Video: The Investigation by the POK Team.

Hello, afternoon, welcome. This is Pierre, imploring the conventions that make a horror film. I'll be assisted by Obada, and I'll be assisted by Camille, and we're just going to explore and analyze what's going to help to make a successful horror film opening. Hi, my name is Camille. Opening usually has many conventions. These conventions vary from sound to the way that the film has been edited. The main convention you find in films is the enigma code, which keeps the audience on the edge the whole time and demands out attention.
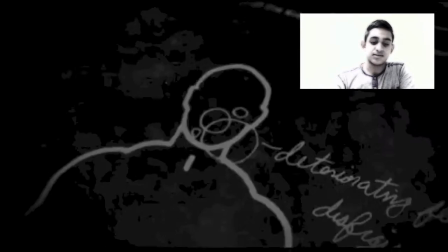And one particular opening is Texas Chainsaw Massacre.
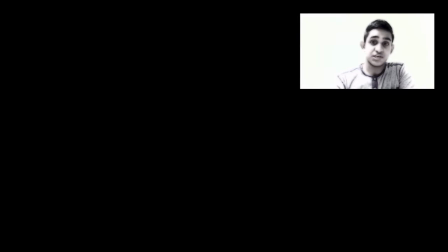From this, we can pick out the way that the flashing images are so quick to come out and go,
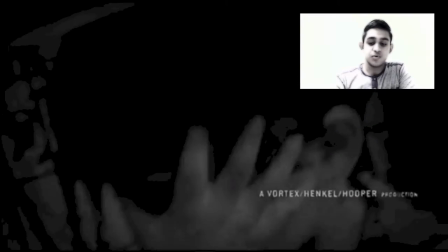which allows the viewer's brains to only pick out bits and pieces of what is actually happening.
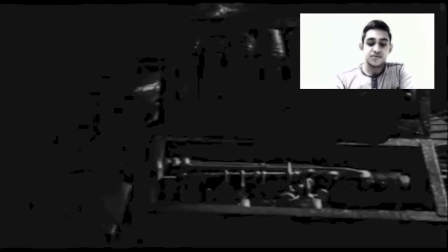However, this actually tells a story on its own.
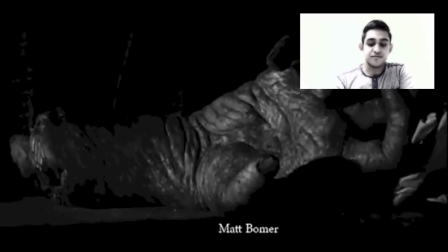In Texas Massacre, we can see how the story of Leatherface is told just in that 2-minute opening sequence. So diegetic sound, we sound like help me, what's diegetic sound? Any example of diegetic sound? Doors creaking. Yes, the doors creaking. Well, you can hear it. We the audience can hear it, but also the people in the film can hear it because they are making that noise. Then there's non-diegetic sound. That's where we can get the music and sudden tension music, gripping music. And then diegetic sound is, well, there's one example of diegetic sound and non-diegetic sound that we're going to show you, and that's from the horror film, the shower scene from Psycho. It's not a horror film opening, but it's a proper example of diegetic and non-diegetic sound.
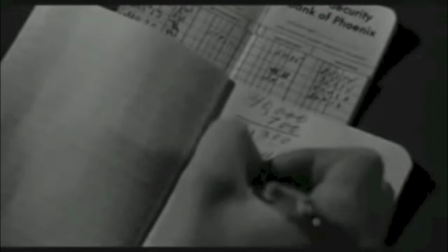The shower scene is a good example of diegetic and non-diegetic sound,
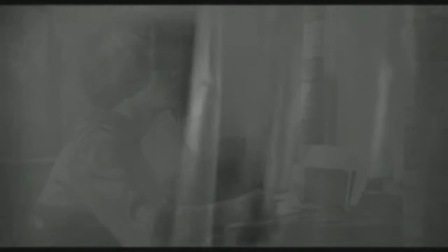where we see a woman sitting to make the scene more realistic,
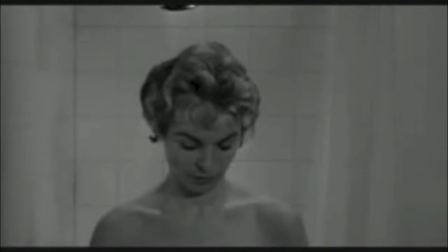and then goes into the shower, where there is the diegetic sound of water splashing onto her body,
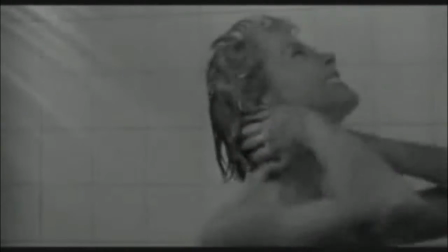the sound of paper wrapper, soap wrapper being removed, and then when she is showering,
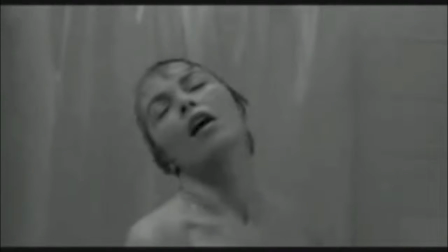just before she is murdered, there is a tense music that just rises and makes the audience jump.
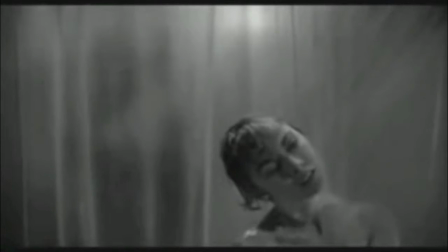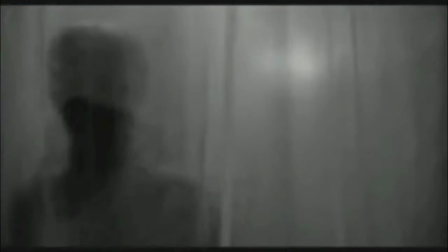She's still showering, that's part of the diegetic sound. And then
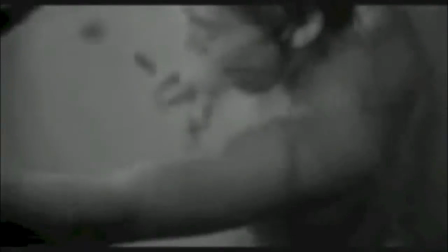the screaming is also part of the diegetic sound because we can hear it and they can hear it,
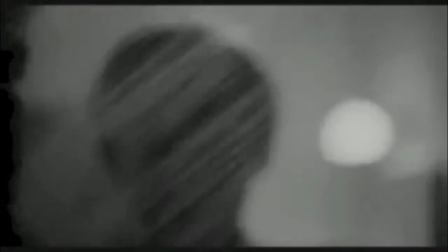the actors, because they are the ones who are acting it out. But after that, there is sort of a calm.
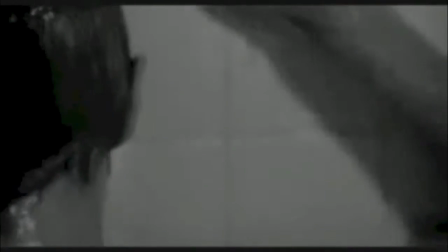It's calm, but it's very low pitched, so it's very doom sort of sound that makes that.
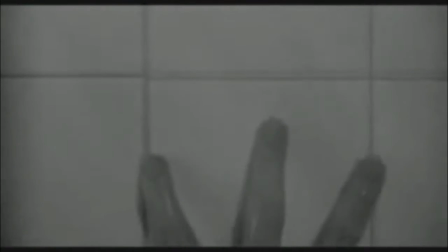It just sort of gives us a bit of more tension that the scene is over. It's closely associated with death. Hello, I am Ramadan, and I'll be telling you about a few forms of editing and key terms we'll be using in this. There are a few key terms that we use when it comes to analyzing horror films. These are continuity editing. The purpose of continuity editing is to smooth over the inherent discontinuity of the editing process and to establish a logical coherence between shots. Shot reverse shot, a film technique where one character is shown looking at the other character, often off screen, and then the other character is shown looking back at the first character. Since the characters are shown facing opposite directions, the viewer assumes that they are looking at each other. And there's also match on action, lots of different shots of the same action.
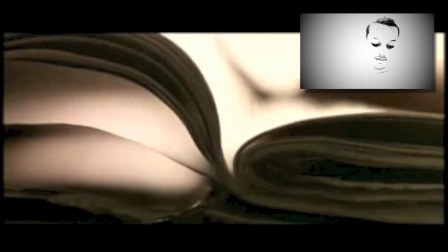For example, Film 7, which has many different shots of one person and razor blading his fingers. 3 shots placed together to put you in the place of the character.